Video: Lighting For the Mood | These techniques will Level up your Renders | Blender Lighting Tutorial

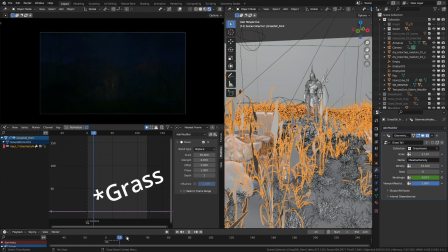1485s
After that, I slowed down the waving of the flag and disable the flag's waving setup.
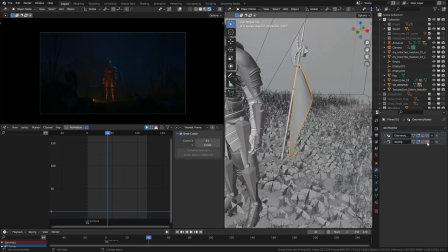1491s
And after a bit of compositing,
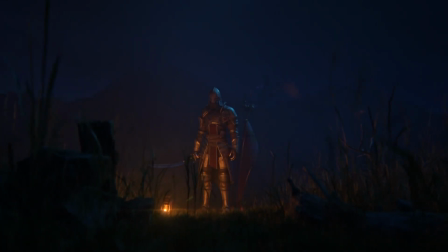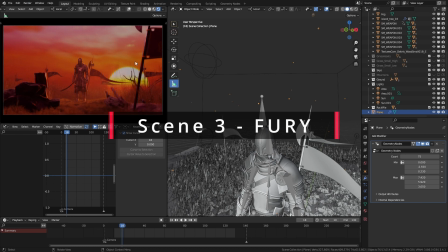1505s
Now to the third and final scene, which I call Fury. This is all fantasy, nothing real kind of scene,
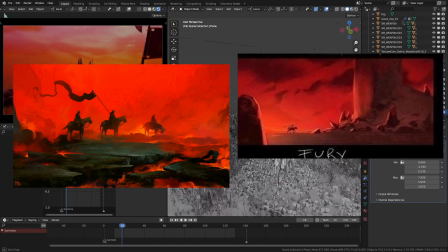1514s
inspired by artwork like this, a red tinted war zone.
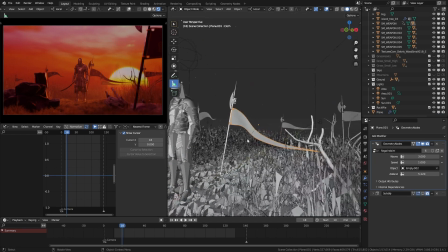1519s
So the first thing I did was I duplicate the flags and scattered them around the scene.
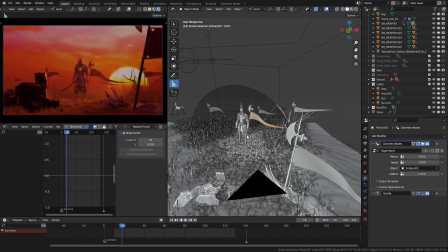1526s
Then I set that shape key value to 0 and used
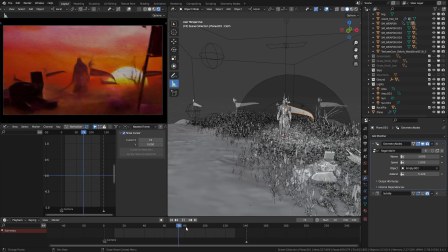1531s
the waving setup I created earlier to make the flags wave in the wind.
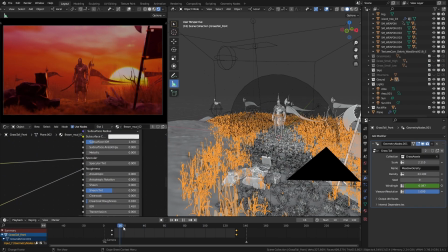1536s
Also, I increased the dead amount of the grass material and increased the waving speed of the grasses and cloth pieces.
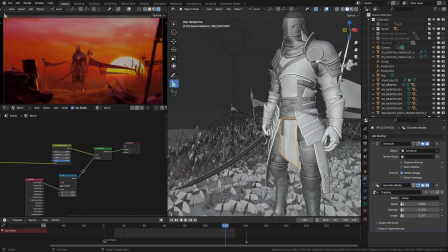1547s
For the world, I use another environment texture from the Fantasy Sky Pack and adjust its mapping values,
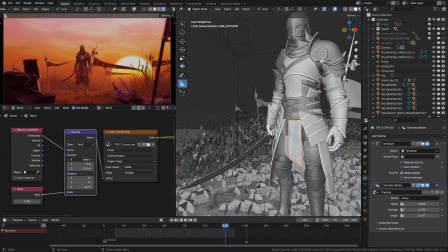1556s
especially this X location value, which makes the sun bigger. Using hue saturation node, I increase the sky's saturation. Then I use the technique I showed earlier, but this time for strength.
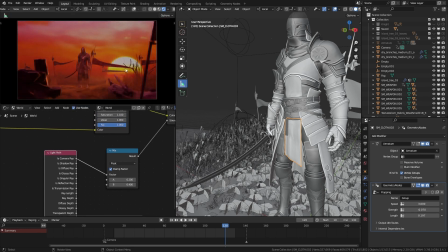1573s
I set a lower strength of 0.2 for the scene, and for the camera I set a strength of 0.4, which makes the sky brighter without brightening up the rest of the scene.
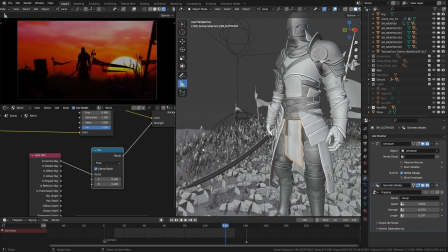1588s
Here's what it looks like without any lights. Not bad if you are going for a silhouette look. I added two area lights, one with a bigger size and the other with a small size.
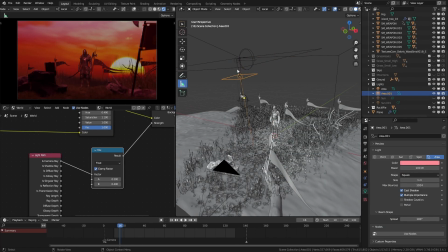1601s
The bigger one will light up the majority of the scene, a very soft light, but the smaller one will add these highlights.
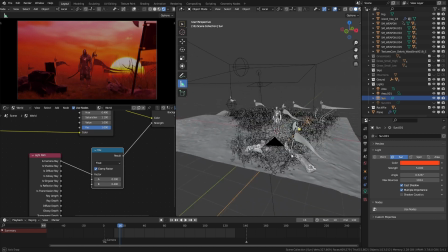1613s
After that, I added this sunlight with a strength of 5 to mimic the sunlight coming from the sun in our sky.
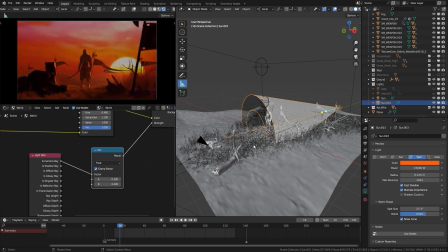1621s
Also, I added a spotlight just to show more directionality of the light.
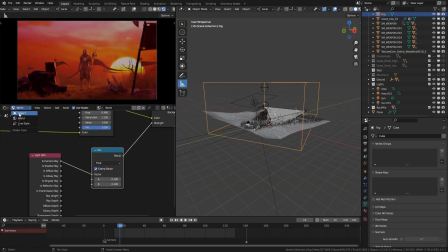1629s
And for the fog, I used the one I used earlier.
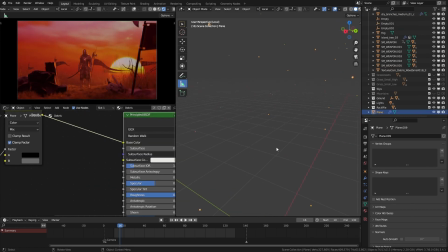1633s
Also, I added some particles to the scene using another geometry node setup. They are moving slowly with the wind. I used a random value to make some of those particles emissive.
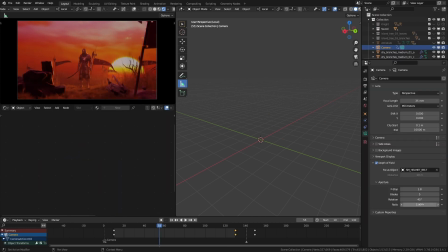1648s
For depth of field, I changed the ratio back to 1 and set the blades to 5. This will give us a pentagon shape for the bouquet. Sets its rotation to 45 degrees.
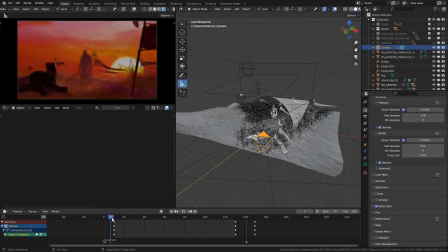1662s
And that's our third and final scene.
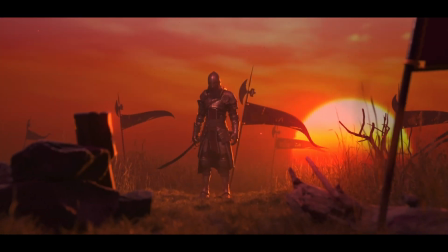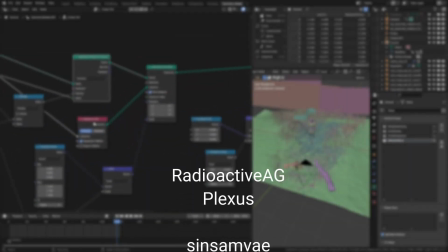1675s
If you like to take a closer look at the project files, geometry node setups,
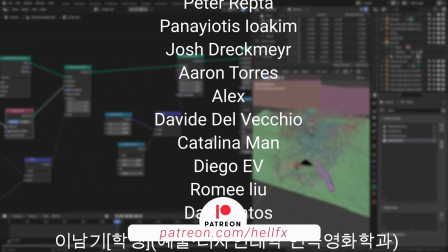1680s
and more in-depth info, consider becoming a Patreon member.
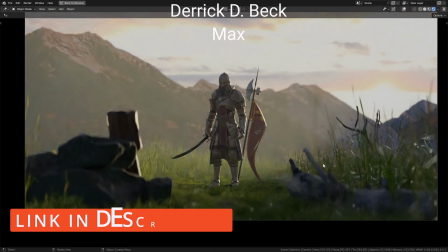1684s
And don't forget to check out Fox Renderfarm to get your $50 render coupon.
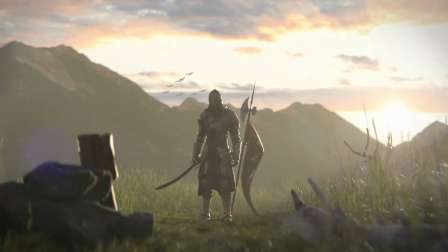1690s
So, I hope you learned something cool, something new. That's what we like to do.
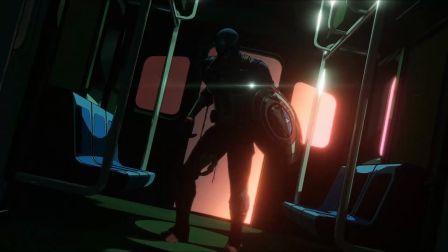1695s
We not only create stuff, we let you create with us.
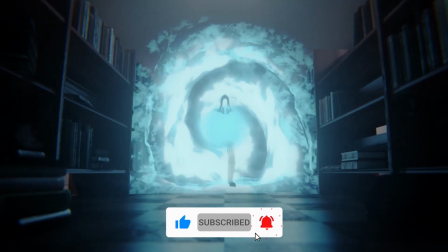1698s
Hit the like button, comment your thoughts below, and don't forget to subscribe to HelloTex Learn so you won't miss out when the next video drops.
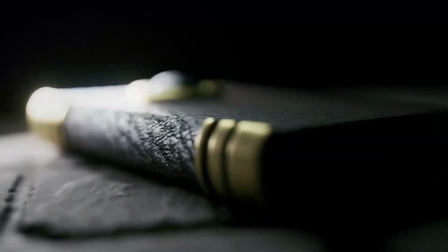1706s
Until next time.